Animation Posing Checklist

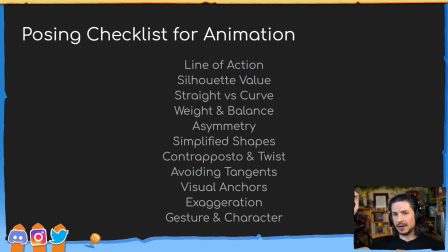Now, like I said, do these all have to be met? No. This is just a checklist. It's similar to the 12 principles of animation in that as much as you can add all the 12 principles, sometimes we can omit one or tweak one,
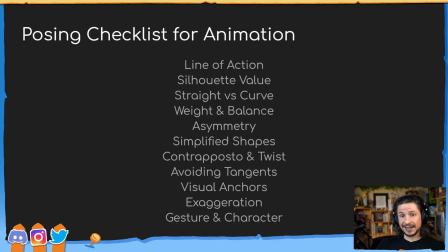use one more than the other to create visual styles and to create a different feeling to our animation, or in this case, our posing. But in general, most good poses will have all of these. Now, this, just to be clear, this is for posing,
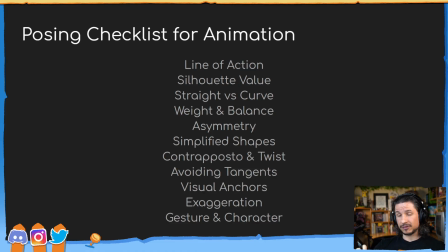not for character design, not for visual design, that kind of element. This is specifically for character posing. So, let's actually go through what each of these are,
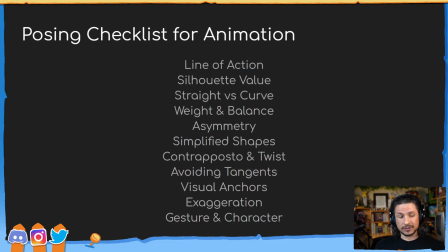especially for anyone who's new to animation or new to to posing in general, a lot of these terms might seem a little vague. So let's go through a few of them. So first up, line of action.
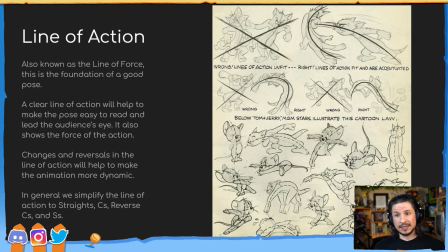Line of action, also known as the line of force, is pretty much the foundation for any good pose. It determines the action, it makes sure that things are easy to read, and it leads the audience's eye across the screen.
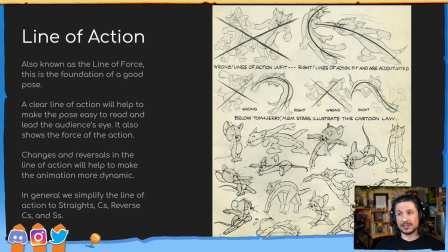It shows the force of the action, as we can see in the top right corner here. You can really feel the force coming through and from Tom into the other cat there. We feel that our eye going through that pose, especially compared to that other one where you don't know where to look.
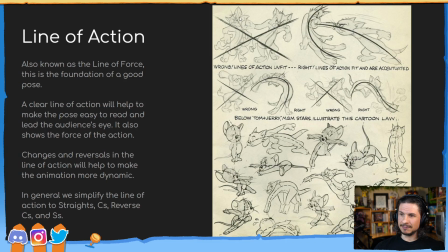Our eyes should be going to the punch, but they're not really going anywhere. Not only that, but once you start animating the line of action, so you've got your individual pose,
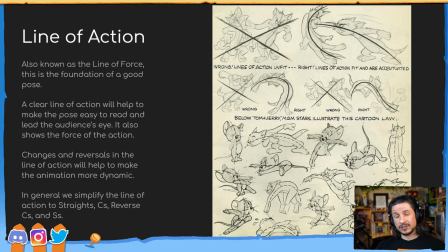but once you start adding more and animating between them, the changes and reversals in that line of action will make your animation more dynamic. It'll make it feel bigger, stronger. Everything will be more interesting.
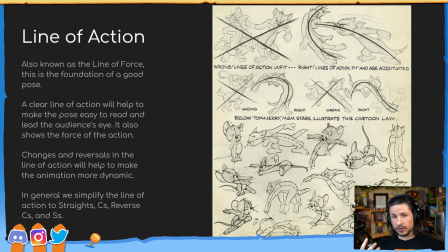Now, in general, we typically use 4 types of lines of action, although you could almost argue that it's 3. We have straights, which you can see here. I would consider this a straight. It's still slightly curved, but it's more of a straight line. Those are the strongest types of lines of action.
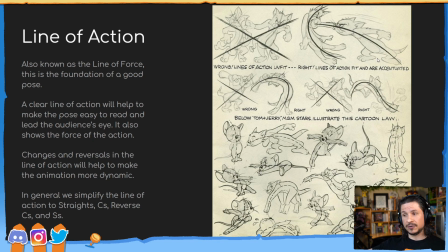They indicate a lot of force being put into one direction. You have C's, or reverse C's. This is where some people just call them C's, others there's C's and reverse C's, which is just the other way. So for example, this one right here, that would be a C right in there.
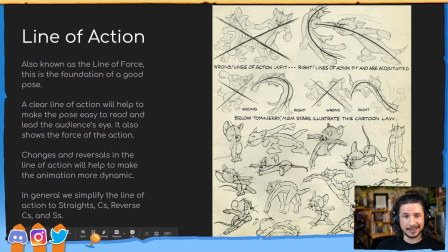In the bottom right here, oh, can't see that, my camera's in the way. Well, we'll go over here, bottom left. Those are C's right there. So those are not as strong as a straight line of action, but still fairly strong.
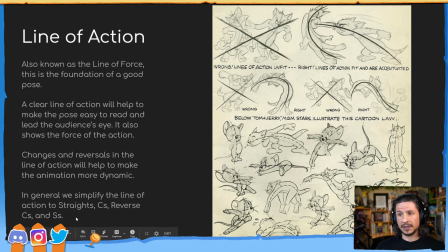The weakest line is an S-curve. Now, an S-curve, just because it's weak, doesn't mean it's bad. So for example, right here in the middle, this is an S-curve. And an S-curve is going to be the kind of the most fluid of all of the lines.
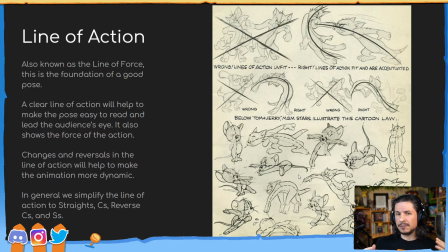It is going to be the weakest, but kind of the most dynamic in certain ways. It makes the character feel relaxed. Or yeah, as Proko says, C, S, and I. So that's another way to look at it. So those are the main types of lines of action. Now, technically we can make all sorts of lines of actions.
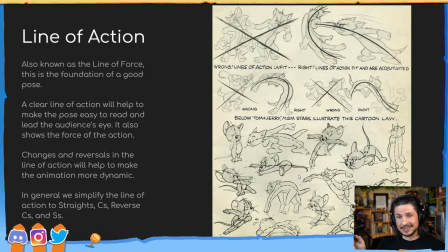We can make Zs and zigzags and whatnot. But the more we add complexity to the line of action, the less interesting and easy to see it'll be. The simpler the line, the easier it is for the audience to register what's happening.
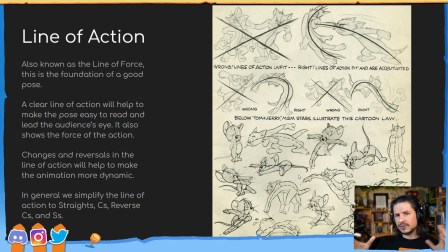And in animation, it makes it so that things don't get visually complex in a way that loses the audience. So we tend to want to keep it simple.
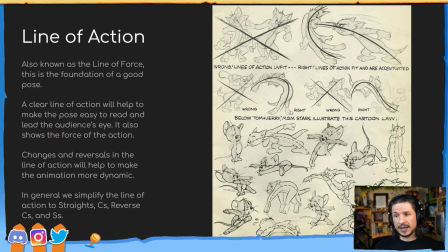Now, once you have your line of action, another thing that becomes very important is how we use the other elements to enhance the line of action.
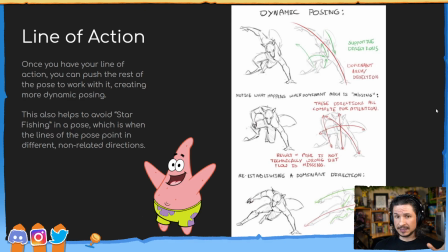So this goes into dynamic posing. It's still line of action, but as we're posing things out, we want to make sure that the lines that go along with the line of action. So for example, in the top right corner here, you have the main line of action going from one hand all the way to the other.
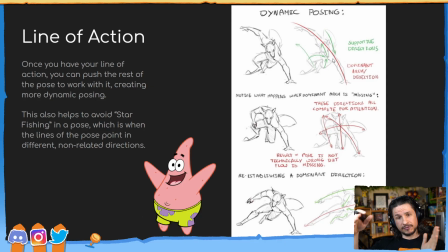See how all the other lines are working with that? They're either flowing along with or connecting back to the main line of action. This is very important. This will create a visual
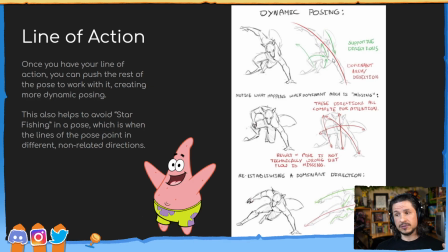kind of structure to your posing and avoid what's typically called starfishing, which is a pose where everything is just pointing out in random directions, like Patrick Star. Now, to be fair, Patrick Star is actually very well posed in a lot of episodes of SpongeBob.
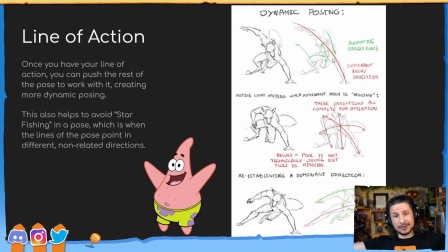In this case here, he is starfishing. Everything out in different directions, no unified line of action at all. Is that bad? No, not necessarily. But it's not as interesting, it's not as dynamic as something where everything flows along with.
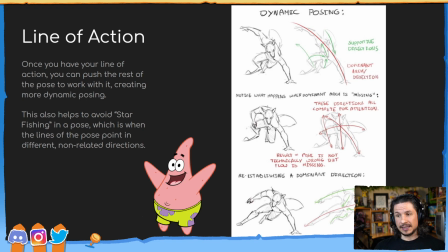So you can see here in the middle here, this pose is interesting, but all of the lines are just pointing in different directions. It doesn't have that dynamic feel to it. So line of action is our foundation.
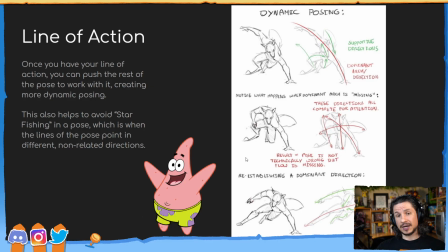Once we have our line, we can build the entire pose off of that And I've even done animation tests where I've just animated the line of action, just a quick line, and animated that to create the feeling of an entire shot before I even animate the character.
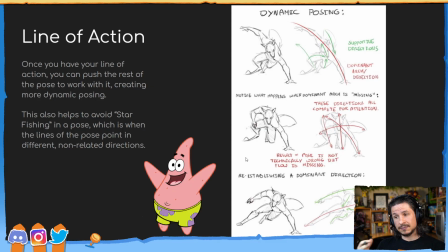This way I know whether the shot's going to be dynamic or not, even without doing the rest. And it's a good way to just do a quick little test. Okay, so that's the first item on our checklist, line of action, very important.
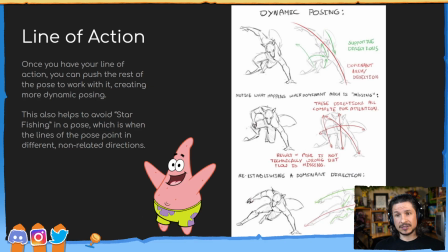The next one is going to be silhouette value.
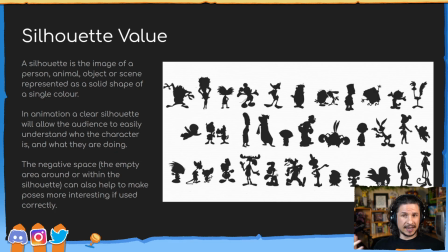Now the silhouette is an image of a person, animal, object, or scene represented as a solid shape of a single color. So basically the outline of a character. And in animation,
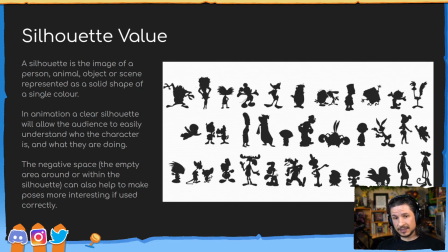a clear silhouette is going to be what allows the audience to easily understand what the character is doing, who they are, what their pose is. It allows you to easily see which character is which. So a good silhouette in terms of character design
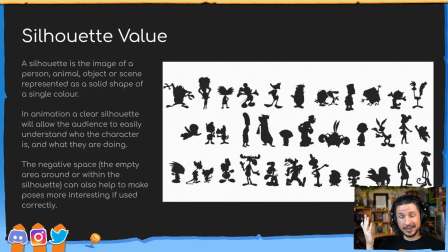allows us to look at this list of characters up here and differentiate each one. Even though we don't see any visual detail in terms of colors or anything like that, we know exactly who all of these characters are. And Tiki, thank you so much for the subscription. I really appreciate that. Thank you so much.
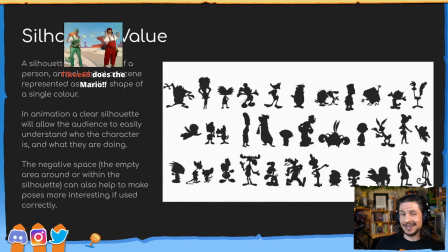And I also got your message. I'm gonna check that, check out the program so quick. I'm so excited for it. So we get to see all of these. Now, the other thing with silhouette that a lot of people don't think about right away,
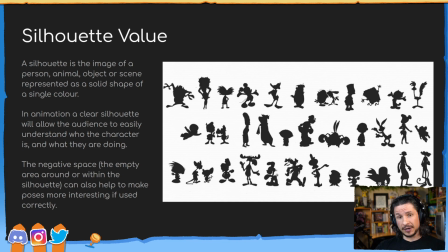especially when they're first learning about all of these concepts, is negative space. Negative space is the empty area around the character or within the silhouette. These are very important because they can make a pose more interesting.
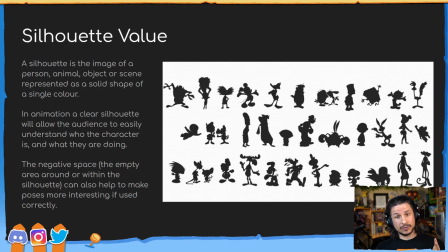And if you animate the negative space, if you pay attention to how the negative space changes as a character pose changes, you can make things much more visually interesting. So for example, negative space would be the gap in Betty Boop's arms here, even Tasmanian Devil here.
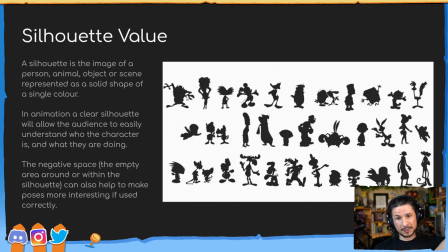The negative space is all around the character, but also the gap between his arm and his thumb right there. That negative space is very, very important. We have to watch out for that.